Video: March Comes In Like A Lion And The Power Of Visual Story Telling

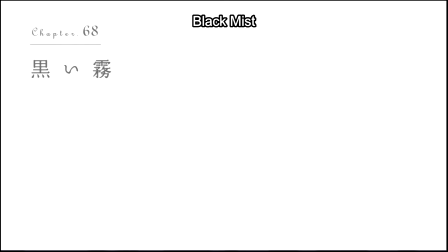4:06 The first part of the episode is titled Black Mist, the title card introducing the episode with, well, a black mist.
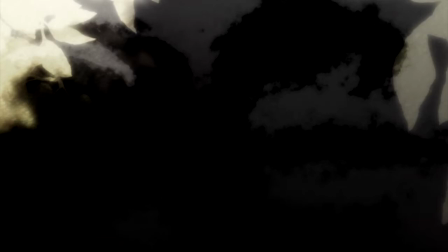4:13 And that sets up the episode to be an uneasy one. The colors are very muted, both with the look of the school and in the classroom.
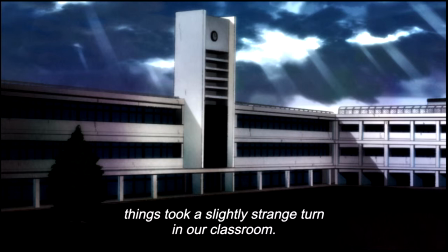4:21 The style just feels very tense, which shows how on edge the teacher is in the class by extension.
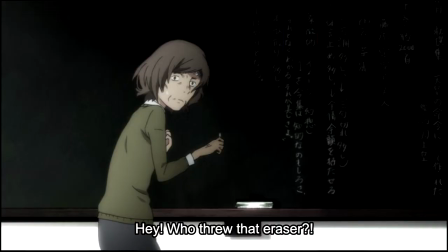4:27 We specifically see how close the teacher is to breaking. There are cuts to the mist between the scenes, too.
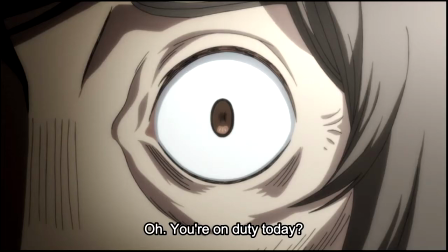4:34 Then, when Hina and the teacher are in the prep room, we get a couple close-ups to the teacher's eyes, which are just darting around. further driving home how on edge she is. There's also just a shot with Hina against a black background when we get some of her internal dialogue in a way showing how she is observing
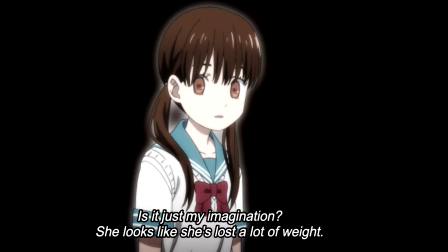4:51 and understanding everything from the outside or that she is a light in the darkness or maybe both or maybe I'm overthinking this. Hina's movements too are more normal compared to the rest of the characters this episode like her hair spiking up some of her more comedic movements when she's
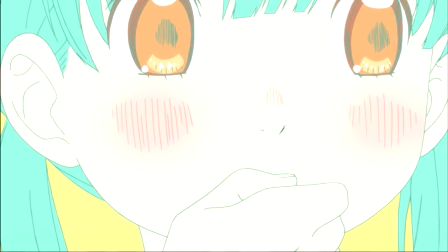5:08 thinking and they show how she's not part of the black mist of the school she is resisting it one of the greatest storytelling tools is contrast
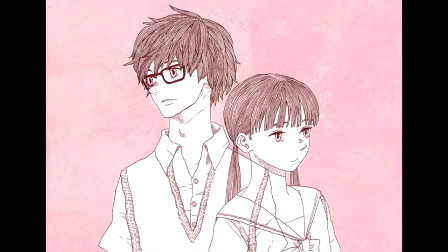5:16 like you have battles between good and evil or mental battles between hope and despair and these rings so powerful because of the contrast or in
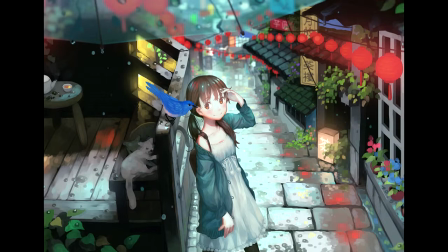5:25 anime how the best horror anime are also very cute and moe because the contrast makes each of them have a stronger effect or just how absurd shows can also be the most emotional or in storytelling as a whole again how the best characters are oftentimes a mix of strength and weakness,
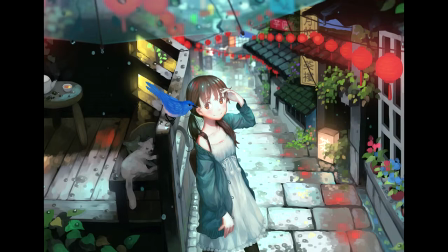5:41 a topic I'd like to talk about more later. And the power of contrast is what the episode shows so well.
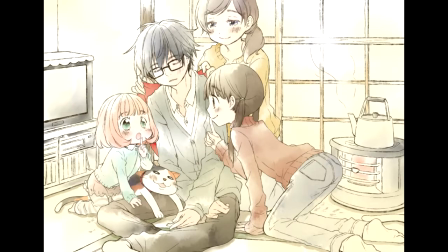5:47 Hina's kindness and strength against the blackness of the school that's consumed everyone else, even the teacher.
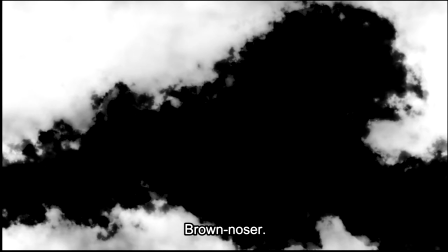5:52 When Hina brings the timeline to the teacher, there are voices calling to her a brown noser, making fun of her, and the whole scene is building from the tension from the previous scene. When she's called a brown noser, there's a clip of the black mist, then a shot of Hina's eyes just add to the tension,
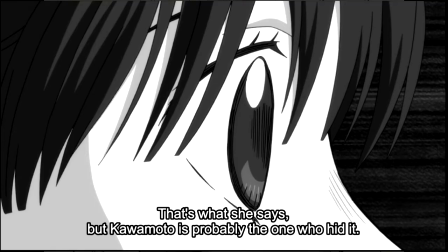6:07 along with showing Hina in black and white how the mist is trying to consume her. And it is coming close to succeeding, but she is not going to give in.
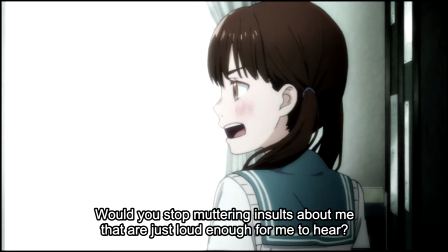6:16 I love Hina, by the way. Hina calls Tanagi out, telling her to stop saying these insults just loud enough for her to hear. There are a couple more cuts to further set the mood of the bullying coming from all around Hina, and that just makes it even more tense.
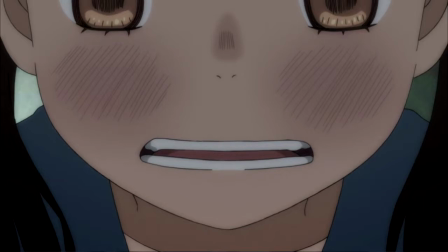6:29 Then, all the tension from the first three minutes of the episode comes to a head. Hina's eyes narrowing, she baring her teeth, even kind of showing her fangs.
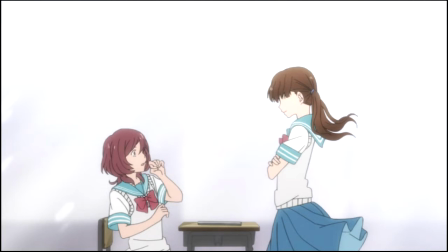6:38 She's angry, justifiably so, and she runs to Tanagi's desk, knocking the timeline over, symbolizing the events that set the scene into motion. Every step of Hina's is filled with strength, and we think Hina's going to knock Tanagi out, or maybe I wanted her to knock Tanagi out.
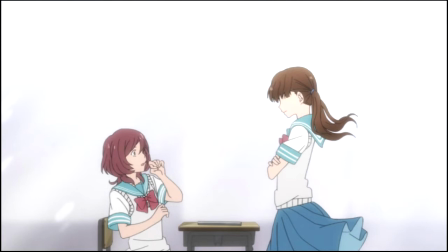6:55 And every cut is showing Hina coming, her bowing her fist, her being ready to strike, Tanagi even being afraid and screaming, and it almost looks like glasses coming into the room too, like Hina threw Tanagi through the window. Or maybe again, I wanted that to happen. But then, Hina does it.
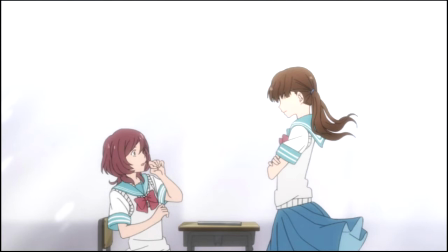7:13 She stands in front of Tanagi's desk with her arms crossed, saying that she would not attack her because that would be playing into Tanagi's hands. Instead, Hina stands there in a position of absolute strength. Hina's pose here reminds me of Satsuki from Kill la Kill.
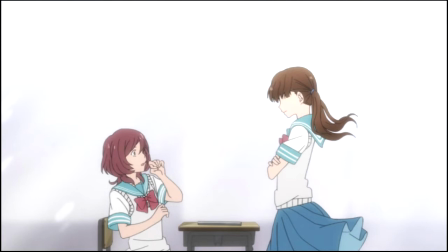7:28 Just how she's radiating strength. The camera shots show Tanagi looking up at Hina, both figuratively and literally. Hina's backgrounds are also brightly colored, and what we thought was glass before is light pouring into the school.
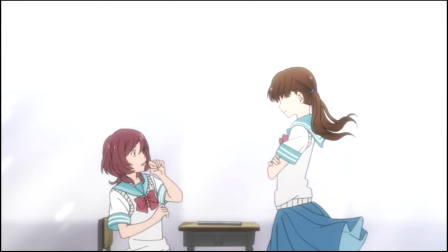7:42 At first, Hina ignores the teacher's calls to stop, adding to a position of strength that she will not be swayed just by some words of authority.
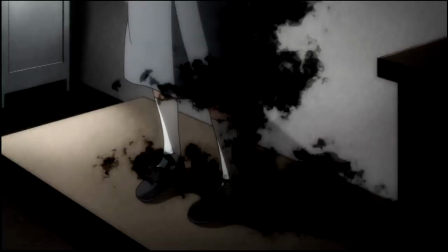7:50 But then the black mist comes back again, consuming the teacher, who now screams for Hina to stop. We then get the teacher ranting how this always happens, how there is always bullying, and the darkness is even stronger now with the music adding to it. Every shot here adds more power to the scene,
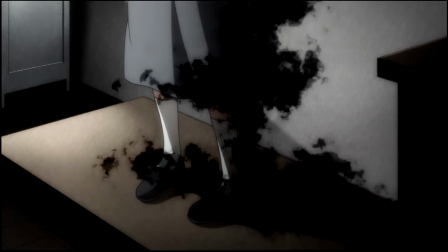8:07 and we understand the teacher so well despite being a background character until three minutes ago.
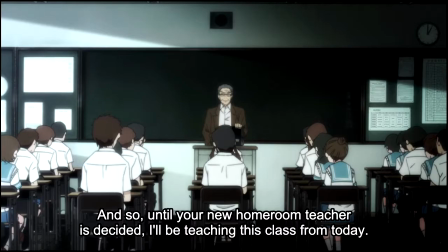8:14 Then the next scene shows the new teacher, someone who had not been consumed by the black mist and who then spoke with strength, with the colors now slightly less muted. The constant motif of the black mist, or lack of it, really helped to show what was going on, the conflict inside the characters, and all their dynamics.
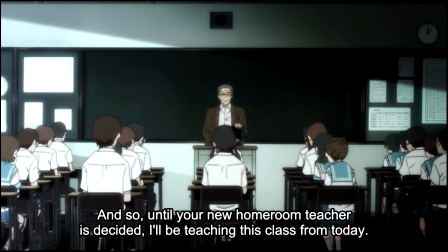8:32 This takes advantage of the visual medium to show things that don't need to be said, making it all that more powerful.
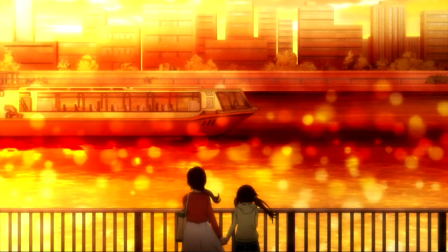8:39 The next scene is Hina and Akari talking, and Hina's uncertainty over the right thing to do. There is a ton of bright colors here, especially in the background, showing how Akari is trying to help. There's emotional music, Hina crying, showing so many different emotions between the characters, of wanting to be hopeful, of Ikari's love, of Hina's uncertainty.
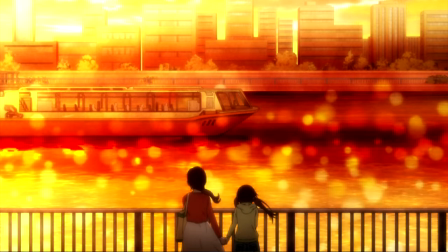8:58 And this is so great. We even get things like a puppy looking on, a butterfly. Just, it feels like all eyes are on Hina and Ikari, which will be very important in the next part of the episode.
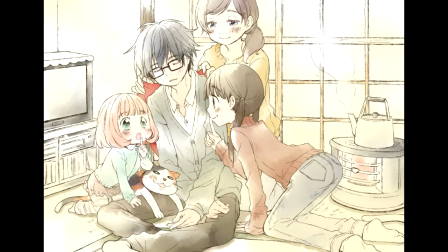9:09 And the next part of the episode is called Light. Something interesting about the show in this part of the episode specifically is Ikari's name,
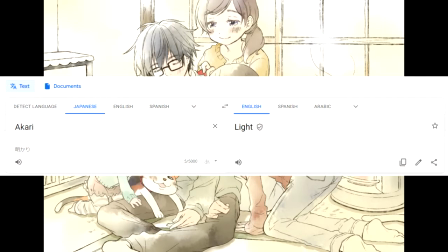9:18 which can be translated to light or similar to the words akarui which means bright at least based off some quick google translate searches and my very
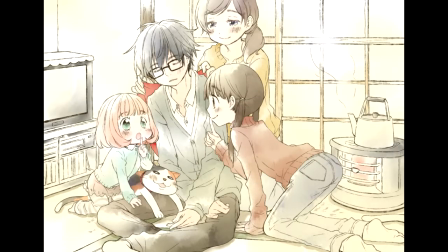9:28 limited knowledge of japanese in a way this really fits akari's personality and role in the story she is the light to all the characters driving out the darkness from their hearts something that has even more meaning when you consider that last part of the
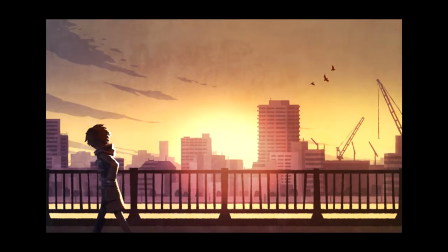9:41 episode being black mist so i think that naming this chapter light really is showing Akari's role in the story even if it's not quite that straightforward. When Akari comes to the school with Hina, the colors are muted again, just like the last part of the episode.
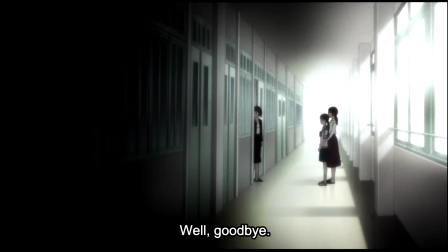9:58 When Hina and Akari are standing there with Tanagi and her mother,
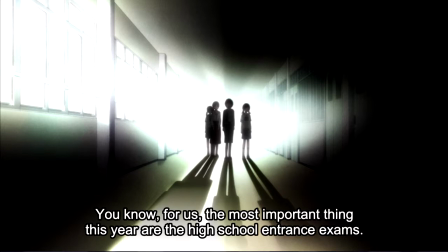10:01 we know there's going to be a clash, which starts with a light shining behind them and the characters casting long shadows. This is a still shot, but there does not need to be movement for it to have the effect that is needed.
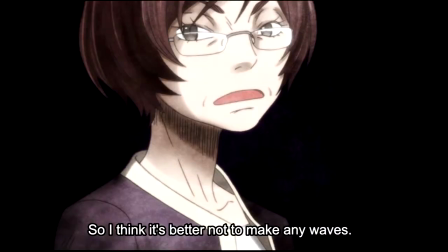10:14 We also get a cut of Tanagi's mother standing in front of a black outline representing the black mist from before.
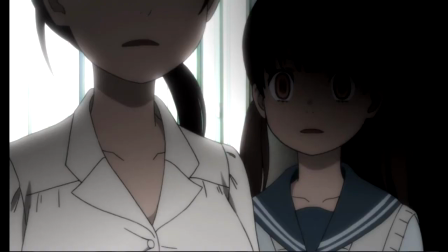10:21 Then it cuts to Akari and Hina. Akari's eyes off screen and Hina having black behind her. Not to mention her eyes. Look at her eyes. Fueled by the mother's words, the mist is trying to consume Hina.
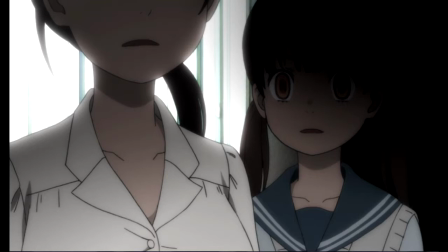10:33 We get more quick cuts to character faces. P&O building the tension. Every cut has a purpose even if it is a very quick one and this adds to the feeling.
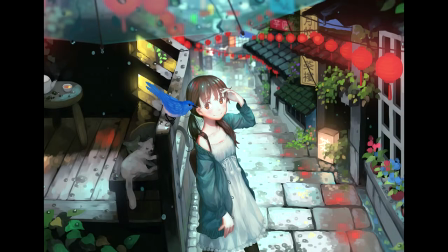10:43 The show does not need long, drawn-out, exposition scenes to get the emotions across. In fact, its conciseness is what makes it work so well. The goal of these cuts is not to show the characters talking. We can hear that. It is instead to show the emotions, the conflict between the characters and within the characters as well.
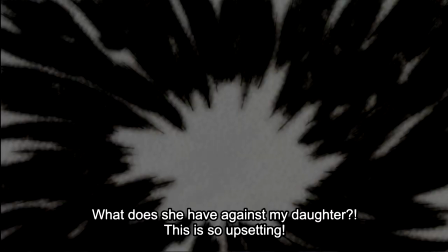11:01 The visuals get wilder as the mother starts levying accusation after accusation against Hina. Instead of a black mist, the characters are replaced by black figures, or their cuts with just pure symbolism.
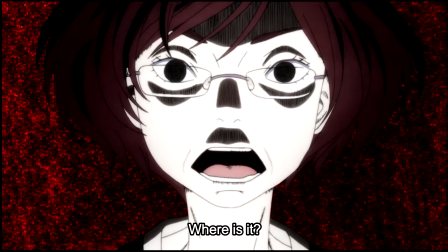11:13 As the accusations continue, there is even a red and black surrounding the mother, showing the violence and force in her words.
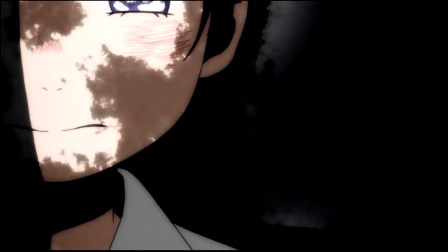11:19 Or the black around Akari, when she doesn't have words to fight back.
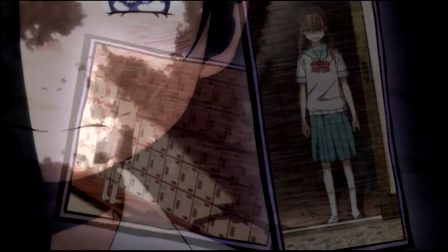11:23 There are pictures of Hina suffering against the black mist, bringing forth all the emotional trauma she has faced this season.
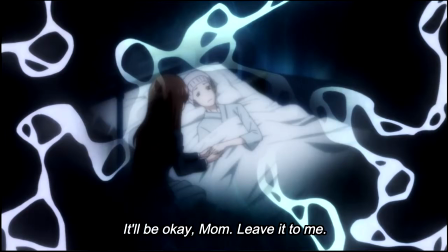11:29 We see Akari defeated, water surrounding her, showing her drowning in her failure, a symbol we have seen before with Rey.
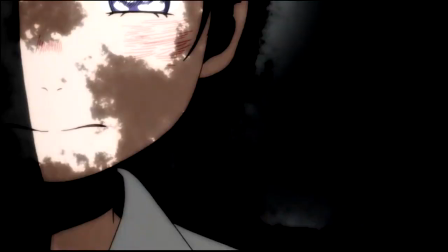11:37 There are a couple of cuts with Akari against the black background. A white outline around her, showing how she is trying to be a light for Hina. Though the outline fades against the mist, showing how she has failed here. Then Hina.
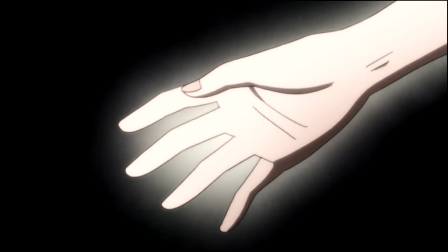11:51 I love Hina. Hina reaches out to Akari, her hand a white outline against the black background. When Hina begins speaking, the black background is replaced with a bright one.
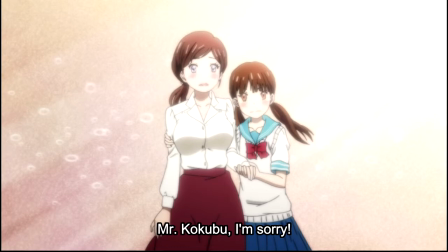12:04 And as Hina and Akari walk away, there are a couple more cuts with minimal movement. Typically, this is a bad thing. Minimal movement means that the animators were not putting in the care that they needed to into the scene. But here, the lack of movement is intentional, showing the mental state of the characters.